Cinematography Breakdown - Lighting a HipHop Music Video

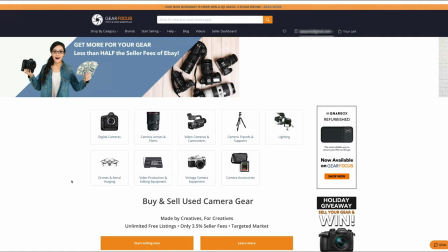(11:26)
GearFocus is an awesome site to buy and sell used camera gear and you know if you have some extra camera gear laying around like a camera or a lens
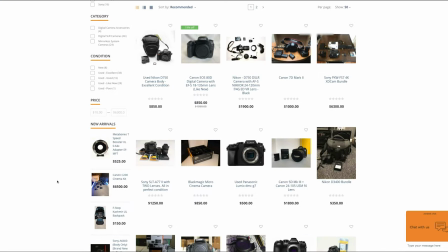(11:33)
or anything really GearFocus is a good place to start to make some extra cash or if you're looking to buy a camera and you're
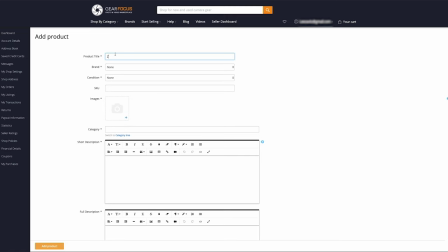(11:40)
looking to find something new maybe check out to see if there's something used you might find a better deal. So once you've set up an account with GearFocus you can start listing your items. You need to make sure that you take some good images of the actual product so that the buyer knows exactly what they're getting.
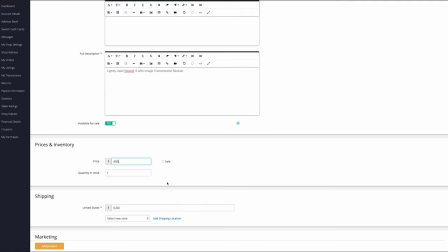(11:54)
Then fill out the description, the category, and price that you're looking to get for your item. And once you're done, your item will be listed. It's that easy. The buyer and seller can also message each other so the seller could ask more questions about the sale, which is super helpful.
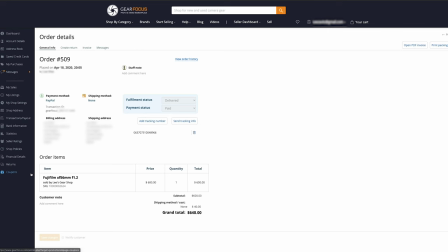(12:08)
And you know, I've only had my shop up for a couple months now and you know, I've sold three or four things, which is really awesome. It's also really nice to know that it's a safe place to sell gear. Gear Focus handles all the transaction and money side of things so you know you're safe compared to selling it in person through like craigslist or facebook marketplace especially now since we shouldn't really be meeting in person anyway.
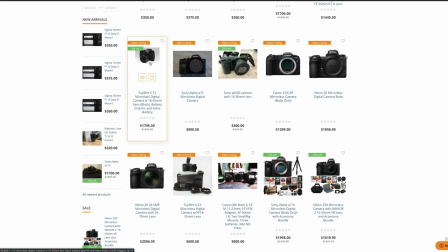(12:28)
Gear Focus only takes a small 3.5% transaction fee per sale which is way better than eBay's insanely high fee. So make sure to check out my shop at GearFocus.com, link is in the description. Thanks to Gear Focus for sponsoring this video.
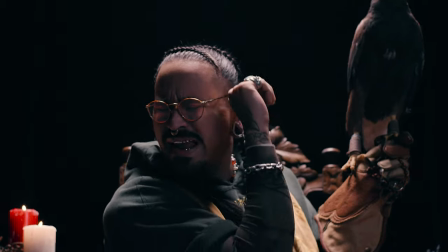(12:45)
So the video's pretty much done, just a bunch more b-roll shots, we did have actually that one seam where they're up against the tin wall there,
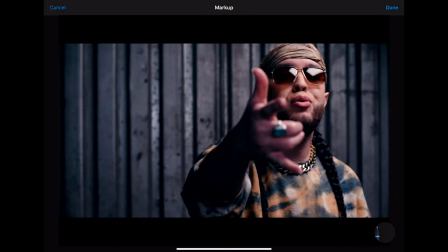(12:52)
this one here, so this was just another option to have if we wanted some extra cutaway shots, so they're just up against the tin wall, one light, we had the light mat overhead here coming in on a 45,
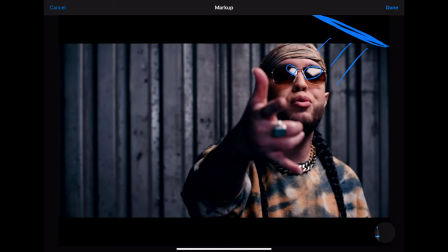(13:05)
you can actually see it in his glasses and I had him pulled out from the wall about four feet just so we had a bit of separation you can see the background's a little bit more blurry it's a little bit softer I also did that so that he didn't cast any shadows on the wall so the wall was also
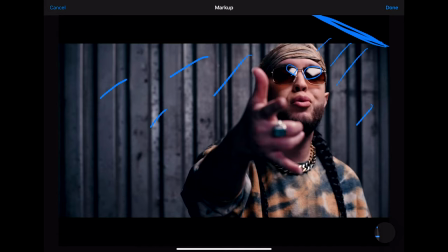(13:20)
lit up from the same light but there was no shadows I definitely didn't use a grid on this I wanted that light to spill to that back wall and we also had a machine that was actually firing out confetti I don't know if it looked good on camera.
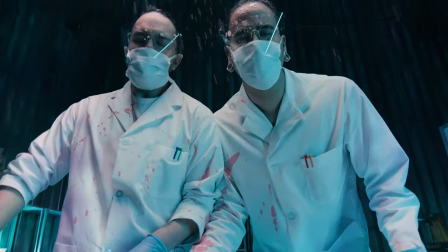(13:32)
I don't think it got used And that's basically most of this video. There's maybe one shot left at the end We were planning on using that as an alternate scene for them to change into like the cool guys so like the liquid concoction thing they were making actually Blew up and turn them cool, but I guess it was better to have them drink it so we had two options the drinking the solution or the solution blowing up on them and
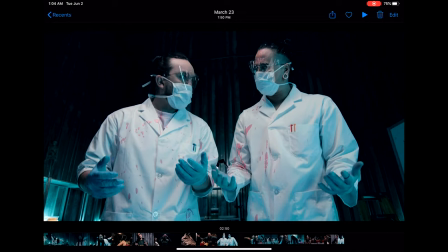(13:59)
And Travis decided to throw that in at the very end of the video because it's kind of funny when they get hit with that stuff And it made a huge mess
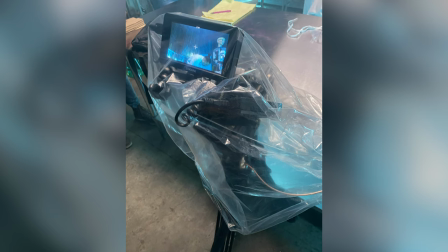(14:07)
I actually bagged my camera up because I didn't want it to get covered in stuff, but that's basically it for this Thanks for watching hopefully you learned something if you like this series You know check out some of the other videos I got I'll put this in a playlist and yeah Thanks for watching if you like this video give it a thumbs up if you dislike this video give it thumbs down twice Don't forget to hit that notification bell. See you guys in the next one